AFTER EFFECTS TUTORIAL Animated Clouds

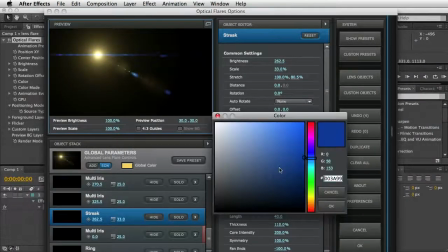Which is this one here. Go into color. Again, give it a nice yellow.
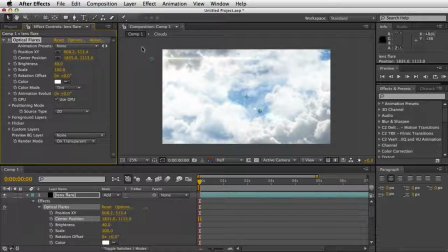It's a bit better. And that's fine as it is in the top corner.
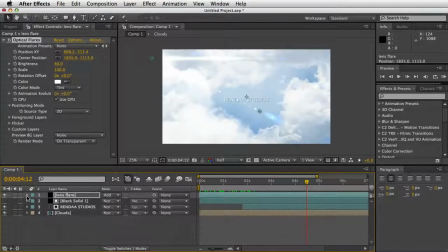You can maybe even add a lens flare on the text as well to create another solid.
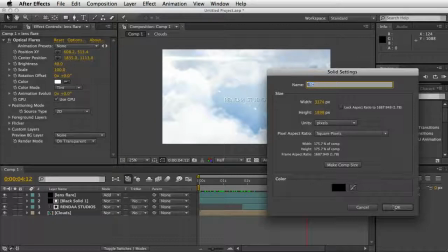Call it text flare.
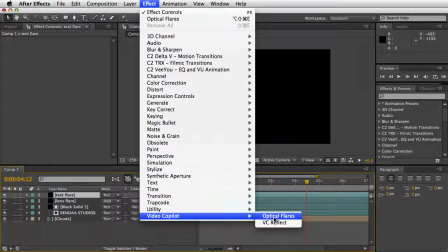Again, Video Copilot, Optical Flares, hit Options.
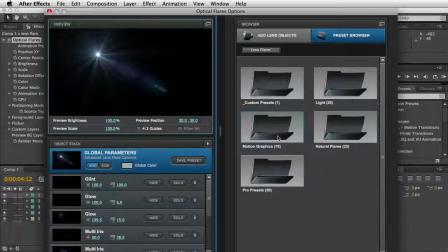We just want a simple horizontal blue streak, I think now, so we'll use,
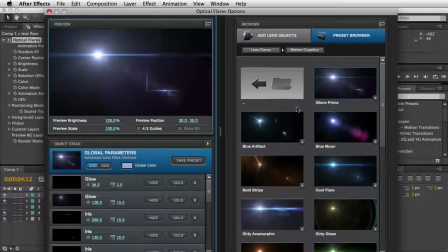which has a nice streak.
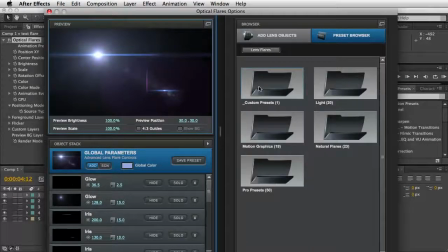Nope.
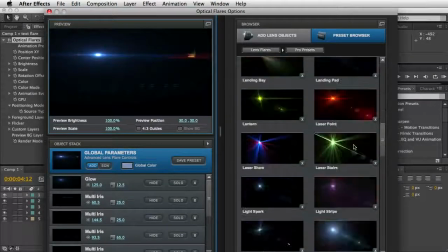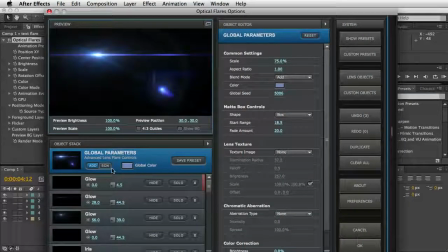The Mighty. That's good enough. Now we don't want any glow, because that just look pretty ridiculous on text, so we'll just hide all of the glow settings.
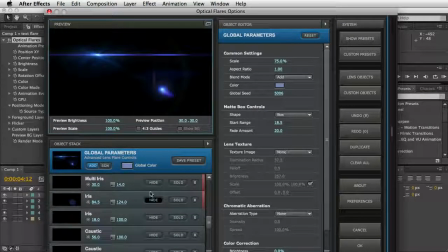And all these iris things, we don't want any of them. Quite a few of them, unfortunately.
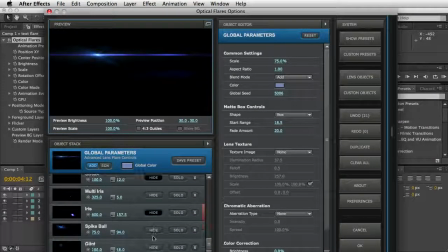Keep that one on. Get rid of Spike Ball and Glint.
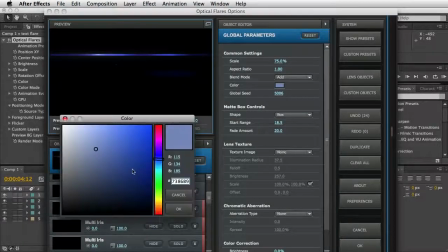That should be okay. I'll make it slightly more white.
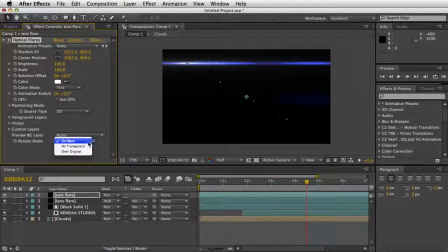There we go. And again, change the render mode to on transparent.
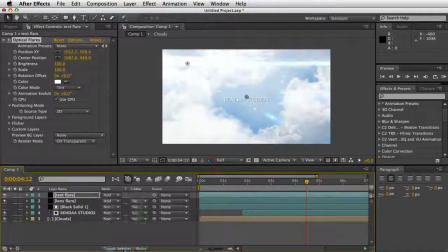And then the mode to add, which just helps the flare blend in that little bit more. Now we need to change the brightness to 50, the scale to 30.
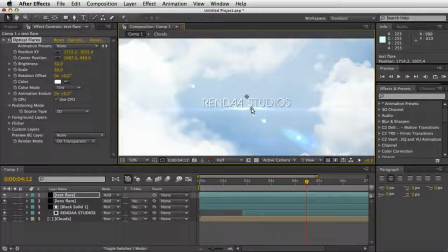Zoom in a little bit. Just move this crosshair and put it under the S. Now if things are starting to get a little bit difficult to see,
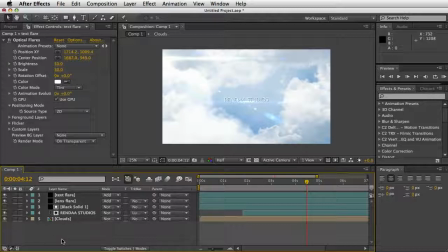there's not much contrast between the text and the background, I think we're best put some color correction in there now. So we'll go to Layer, New Adjustment Layer. I'm just going to put a simple curves adjustment on here. So type in curves and drag that onto your adjustment layer.
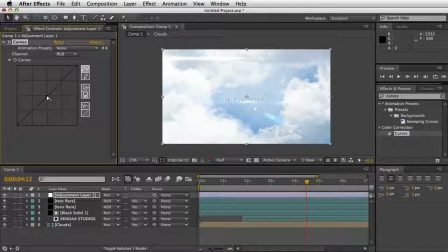And this, select the center of it and just drag it down a bit. And there you go.
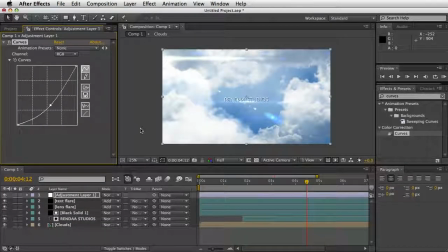Creates more contrast and makes the text that slight bit more legible. Hit enter and just call it color correction.
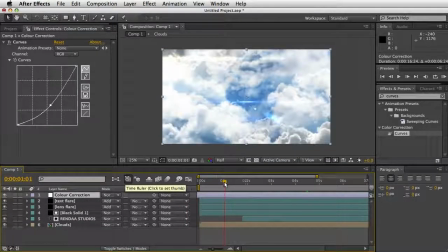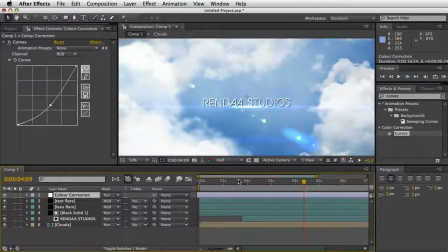as you can see, as text lens flare. It needs to fade in to correspond with the text.
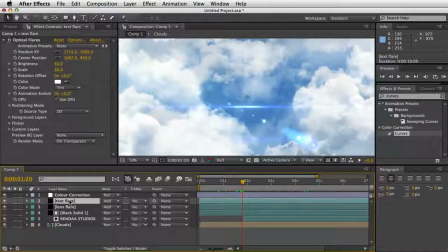So we'll select the text flare and hit T, which brings up opacity. Select the stopwatch and change that to 0.
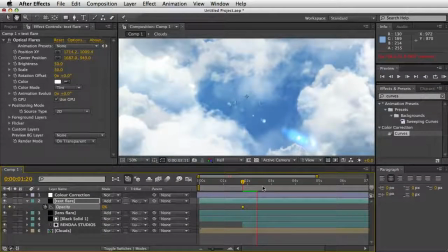And then scroll on, and when you find a suitable place,
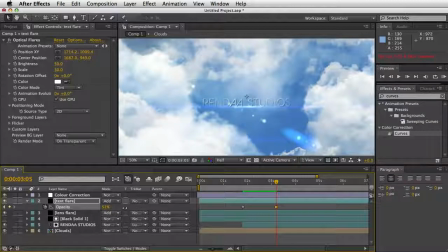stop it there and bring it back up to 100. Or maybe about 70. Don't want it to be too distracting.